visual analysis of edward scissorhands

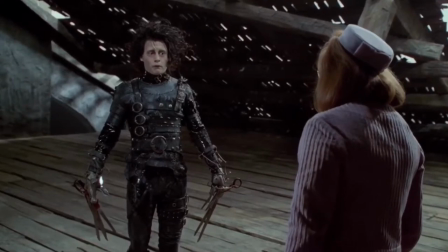What happened to you?
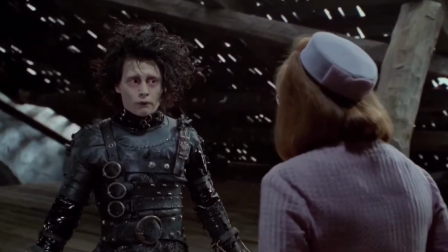Where are your parents? Um, your mother? Your father?
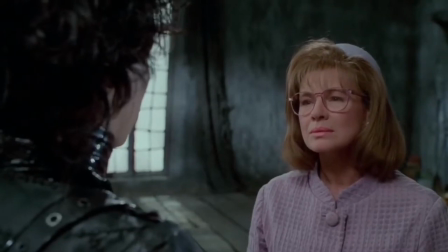He didn't wake up.
Edward Scissorhands, the story of a lonely man with scissors for hands.
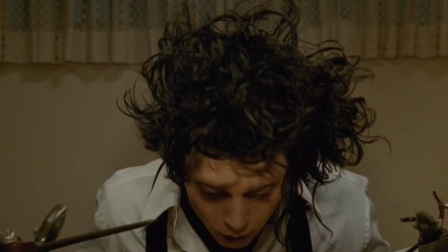There are countless things one could talk about when it comes to the stunning visuals of this cult classic, whether it be the unique costuming of our main man Edward himself,
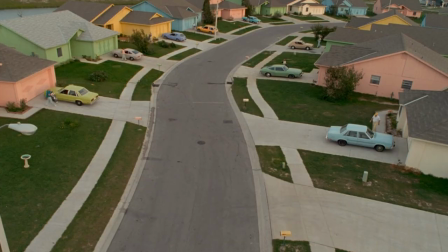or the pastel aesthetics of the suburban neighborhood the majority of the film takes place in.
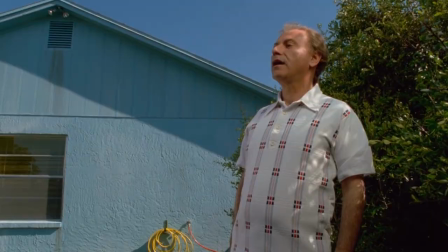But what I'm here to talk about today is the lighting, and how lighting choices added to the story.
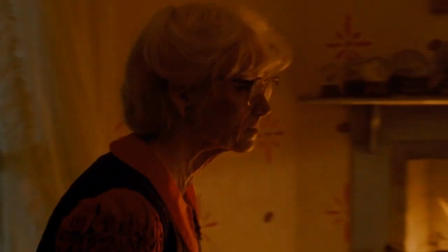The film opens with a grandmother telling her granddaughter a bedtime story, and just by the lighting alone, we are able to feel the coziness emanating from this scene.
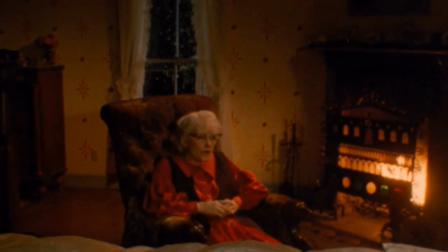The room is lit warmly, with several points of motivated light through the lamps and even the flickering fireplace.
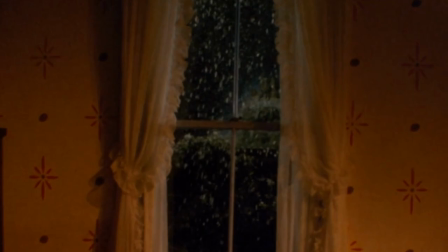By contrast, once the scene transitions into the story that the grandmother is telling, we are immediately enveloped in dark blue lighting as the camera pans over this mini set of the suburban neighborhood that the movie takes place in.
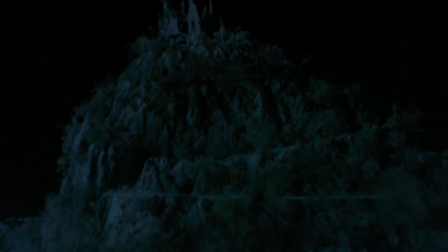Just like the scene before, it's nighttime and the lighting reflects that. The only difference in the lighting between the two is its warmth, or lack thereof.
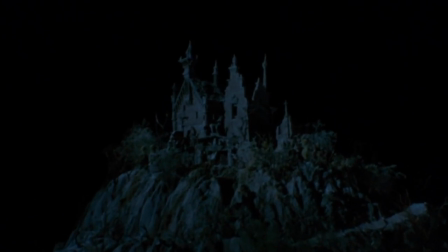This stark difference serves as a visual representation of the emotional atmosphere of each setting.
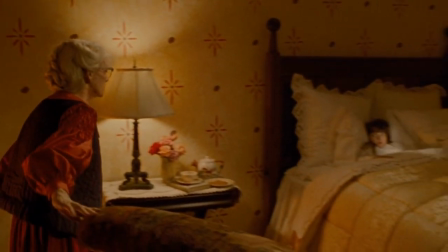The first scene is supposed to feel homey and inviting, and this is accomplished by the warm tones of the lighting used.
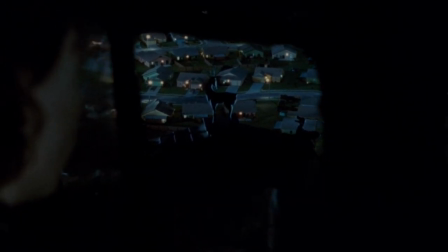The second scene is meant to illustrate the coldness and isolation Edward feels while looking down at the town from his lonely castle.
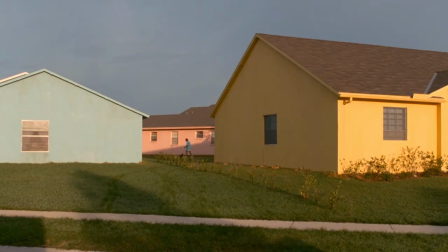Quality of light is also something that is thoughtfully juxtaposed throughout this film.
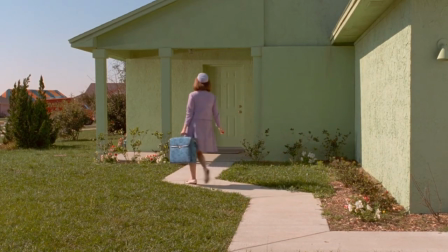In all the exterior shots, the lighting is very hard and bright, as seen with all the sharp shadows that are cast.
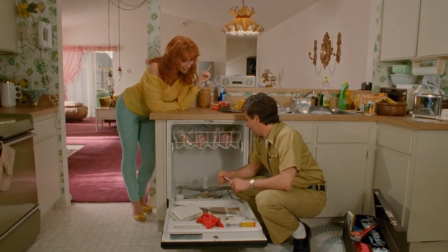And in interior shots, the lighting is softer, which creates an interesting distinction between settings.
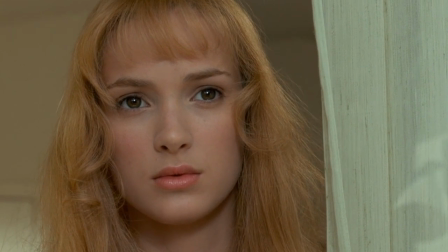But what this also does is make for some opportunities to create visual contrast, as seen in this moment, where Kim is watching Edward hack at some plants.
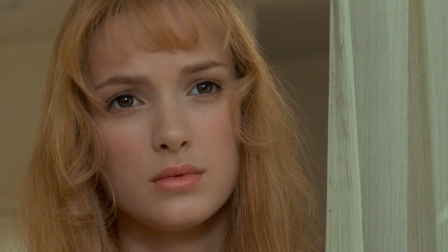As she's still indoors, the lighting on her face is very soft, creating very gradual gradients from the lighter parts of her face to the shadows.
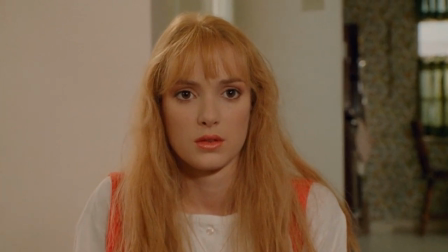Kim's feelings for Edwards at this point in the story have changed to be much more positive than they were when she initially met him,
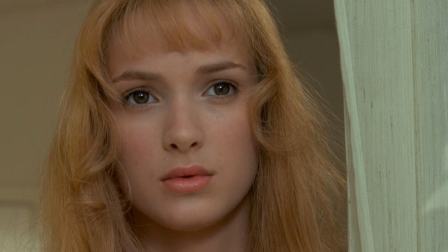and this is shown by the lack of contrast that is created by the lighting.
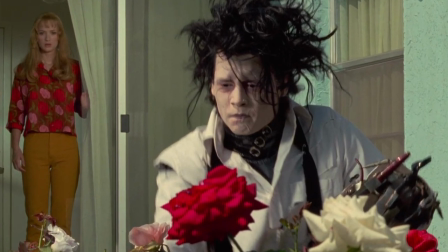Edward, on the other hand, is outside, lit by harsh, bright daylight with high contrast between the lights and shadows.
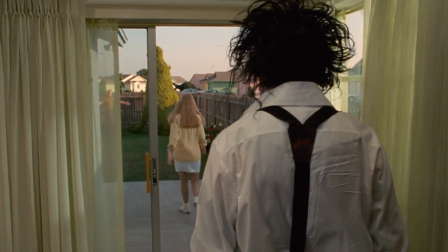This is reflective of how intently focused he is on what he's doing, and how upset he is of the entire situation with Kim's boyfriend, Jim.
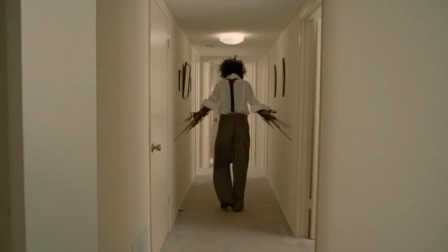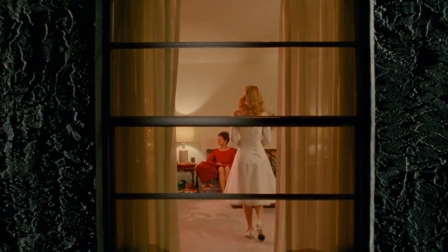lighting is also used in a way that subverts reality while still managing to not be entirely obvious about it most of the last 20 minutes or so
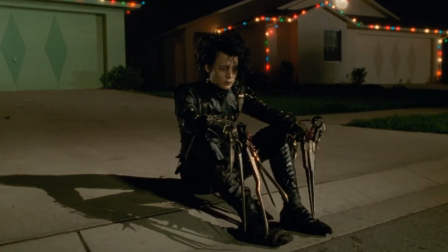of the movie take place at night and yet we are able to entirely see everyone unobscured by shadows or low lighting for example in the scene
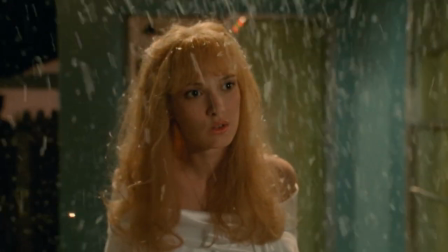where kim walks outside to edward snipping away at an ice sculpture we see edward and the sculpture
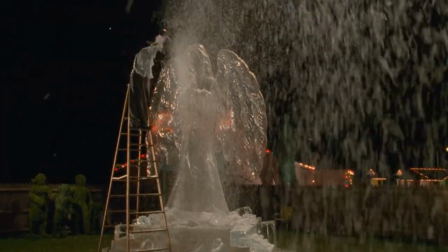with the entire shot being well lit right down to the ladder he's standing on now of course Of course,
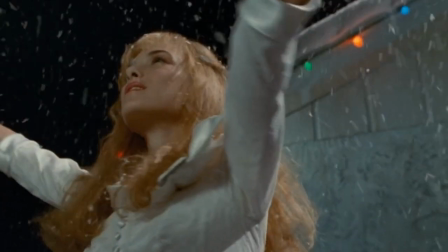logically, we know that the lighting is just coming from off-screen, but within the universe of the film, it wouldn't make sense that this shot would be so bright.
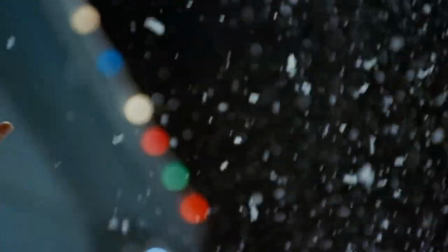Sure, streetlights exist, but he's standing in the middle of their backyard, and I know for a fact that those tiny Christmas lights strung in the house are not that bright.
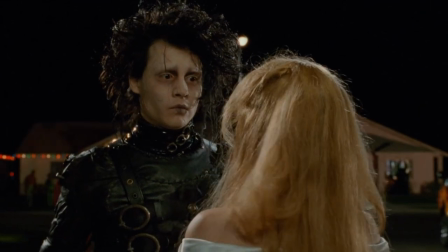Another scene where lighting is used in a way that isn't realistic is when Edward is running down the street towards the gates of the mansion.
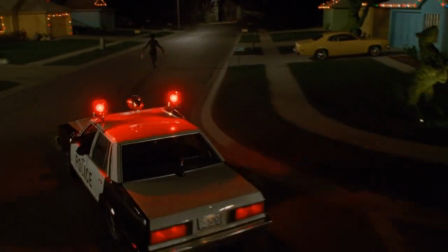As he runs down this road, it's clear that there's only one street light at the end of the road.
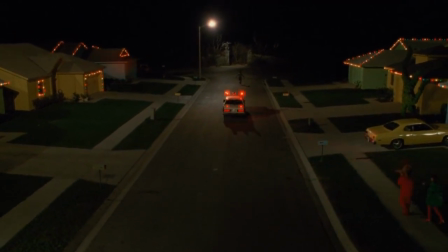But despite that, the entire road is very well lit. If you look at the houses, you can see that there's a large source of light coming from behind the camera.
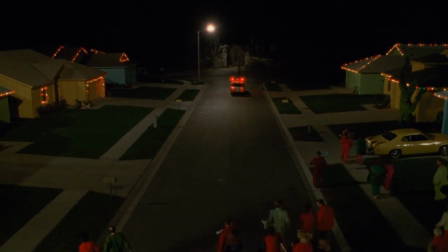And this is hard light because the shadows it's creating is very sharp and distinct. And if you look at the yellow car that's parked in the driveway, you can also see a bright reflection of the light as well. This, again, is showing that realistically,
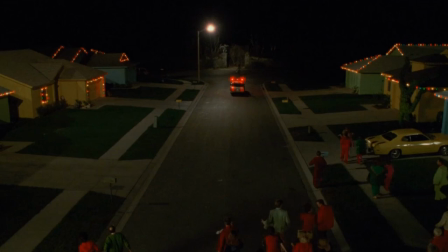if this was taking place at night, you would not be able to see all of this. especially because we see that the sky is absolutely pitch black.